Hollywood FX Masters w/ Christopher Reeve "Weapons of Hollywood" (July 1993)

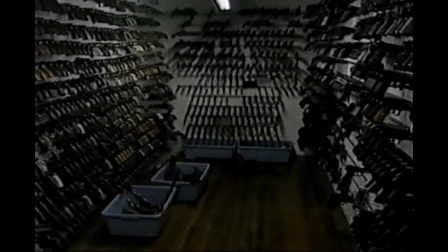13:29 Larry Merrill explains how such weapons are first acquired.
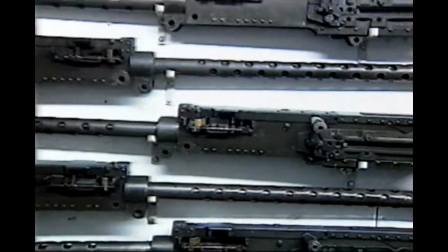13:33 Many of these guns were acquired between the 20s and the 30s when they were considered
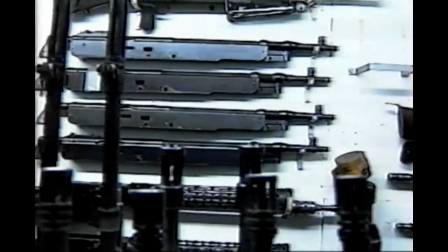13:39 curios or actually almost junk, and they were quite affordable. Today, many of these guns are museum quality, and they just cannot be replaced. Whether it involves ray guns or six shooters, Hollywood loves a gun battle. When we return, we'll find out how Hollywood stages a movie shootout.
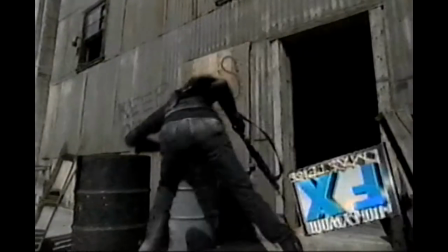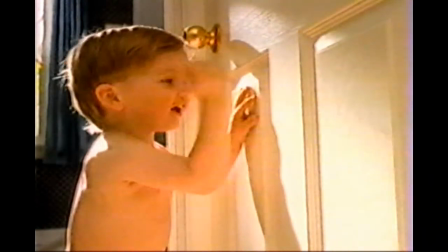14:02 Hey, open up! I want that white thing. New white one.
Movie shootouts may look wild and reckless, but every move is carefully worked out before the cameras roll. This ensures that realistic gun battles only appear dangerous.
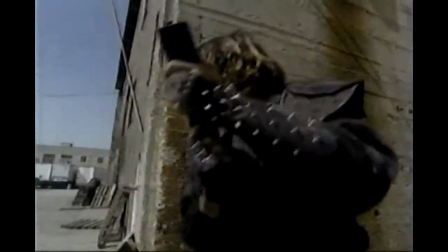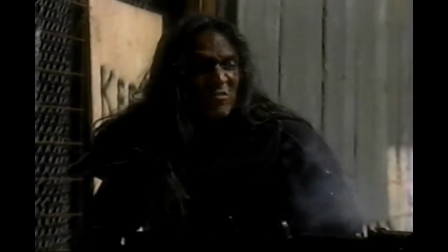14:27 Here's pyrotechnics expert Greg Hendrickson to show us how a squib was used in our opening sequence.
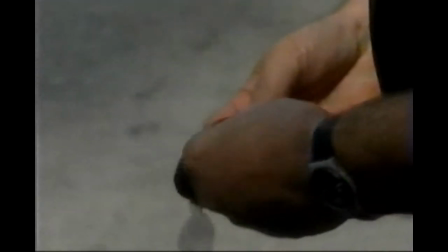14:33 This is what we call a blood hit.
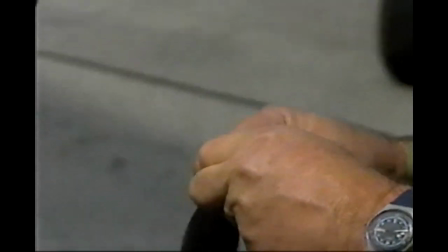14:36 So when the man is shot, he will bleed instead of just tearing the clothing.
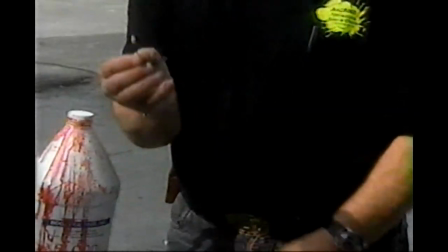14:44 Basically what a squib is, it's a flat explosive charge that explodes this way. So
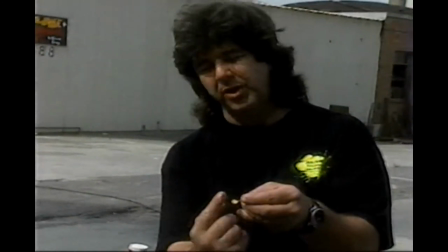14:52 So it lays on a fabric like this. The explosion will go up and tear the fabric.
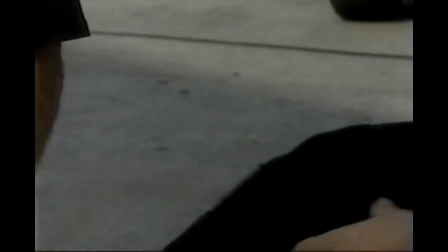14:58 So what we'll do with the fabric is we will soften it up slightly,
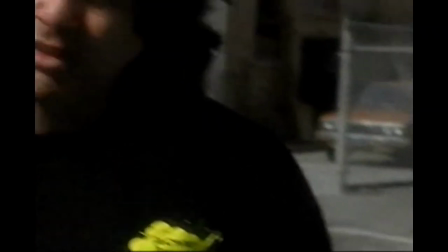15:03 sand it down or scrape it with a knife to take some of the integrity away from it so it breaks a little bit easier.
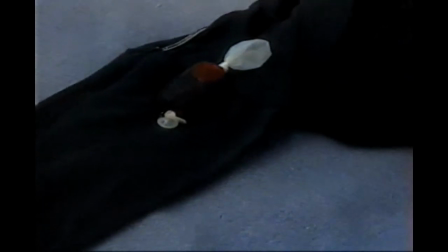15:10 Right now what we're doing is preparing the wardrobe for the opening scene of this.
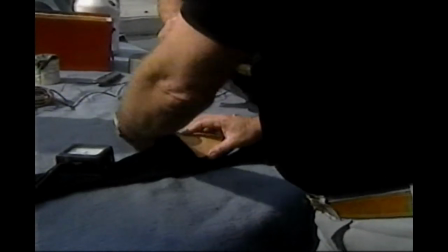15:15 A leather patch is then placed over the squid. This will protect the actor from any injury resulting from the explosion.
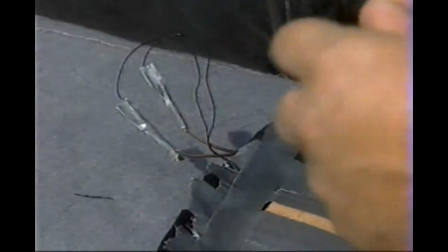15:23 Greg then explains how the charge is detonated. The squib is electrically fired.
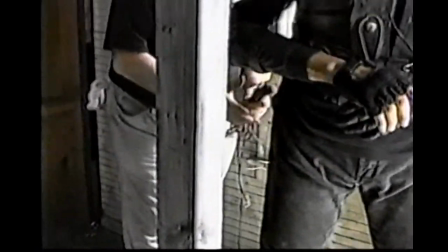15:28 I'll be standing back behind, off camera, battery in hand, and at the appropriate time, we'll push the button.
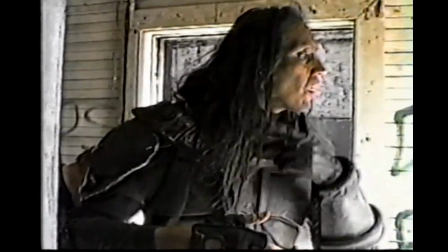15:36 No harm will actually come to our actor. However, it will look like he's been shot quite effectively.
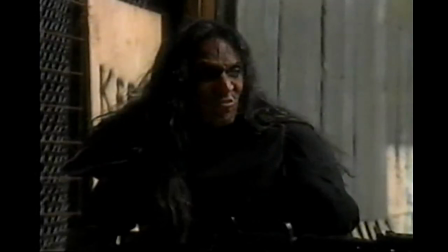15:43 Action!
Essential elements in movie gunplay include special effects like this squib. Proper weapon selection, like these Thompson submachine guns from the movie The Untouchables, also enhance the realism of a movie shootout.
You all right?
When it comes to movie warfare, choosing the right weapon is essential. But it's also important that a gun battle sounds like a gun battle. Capturing the sound of gunfire on film involves far more than just placing a mic in front of the weapon itself. Expert technicians are responsible for giving audiences the right bang for their buck.
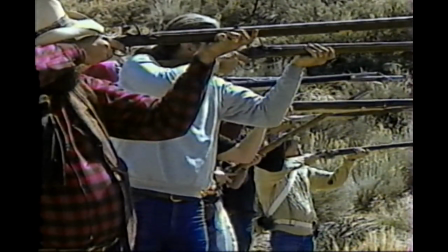16:23 Violence!
Most of the gunfire you hear in a film is recorded long after the principal photography is wrapped.
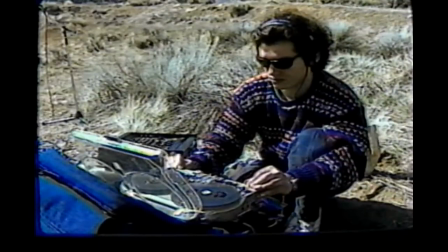16:31 Here, military advisor Dale Dye and a sound crew are recording gunfire for the movie Last of the Mohicans.
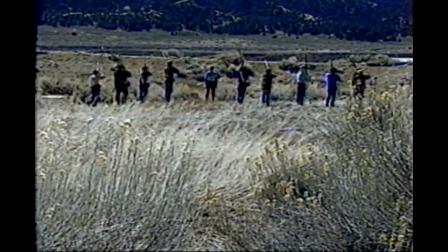16:37 Let's find out how the sound of black powder musket fire was recorded for this film. Here's Dale Dye. Now, what we're doing here today is picking up sounds, specific sounds, sounds of flintlock weapons going off, that sort of thing.
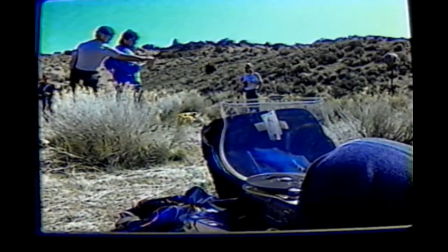16:52 We're picking that up in post-production for Last of the Mohicans. Here's sound man Lon Bender.
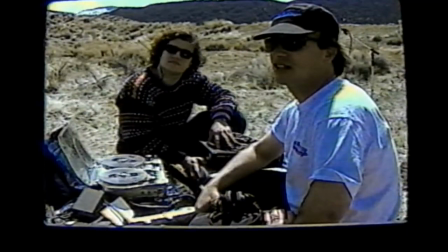16:59 We're trying to achieve the realistic sound quality so the audience can experience what it's
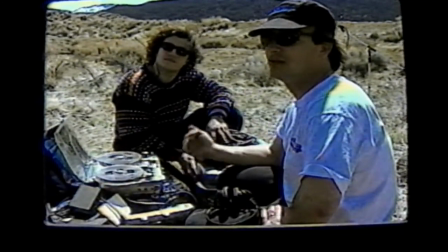17:05 like to either be with the firing line or be with the receiving troops that are being fired upon.
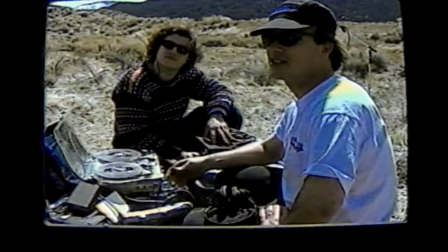17:10 In order to do that, we need to have separate recordings of what it's like at both ends.
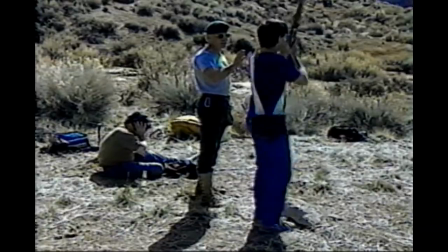17:15 You can't do that on a movie set. You have to do that later once you've been able to look at the movie. And that's why we go to great lengths to separate the shooters from the incoming area.
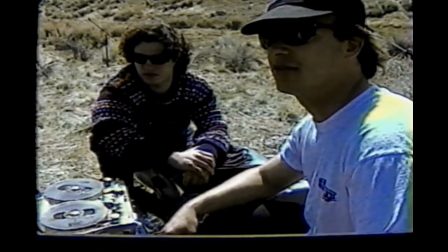17:24 We use six different microphones linked up to three different recorders, two of which were recording the shooters,
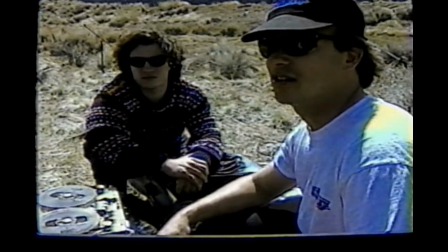17:30 and those were dynamic microphones, and one stereo pair was downrange, which was recording the bullet whiz-bys.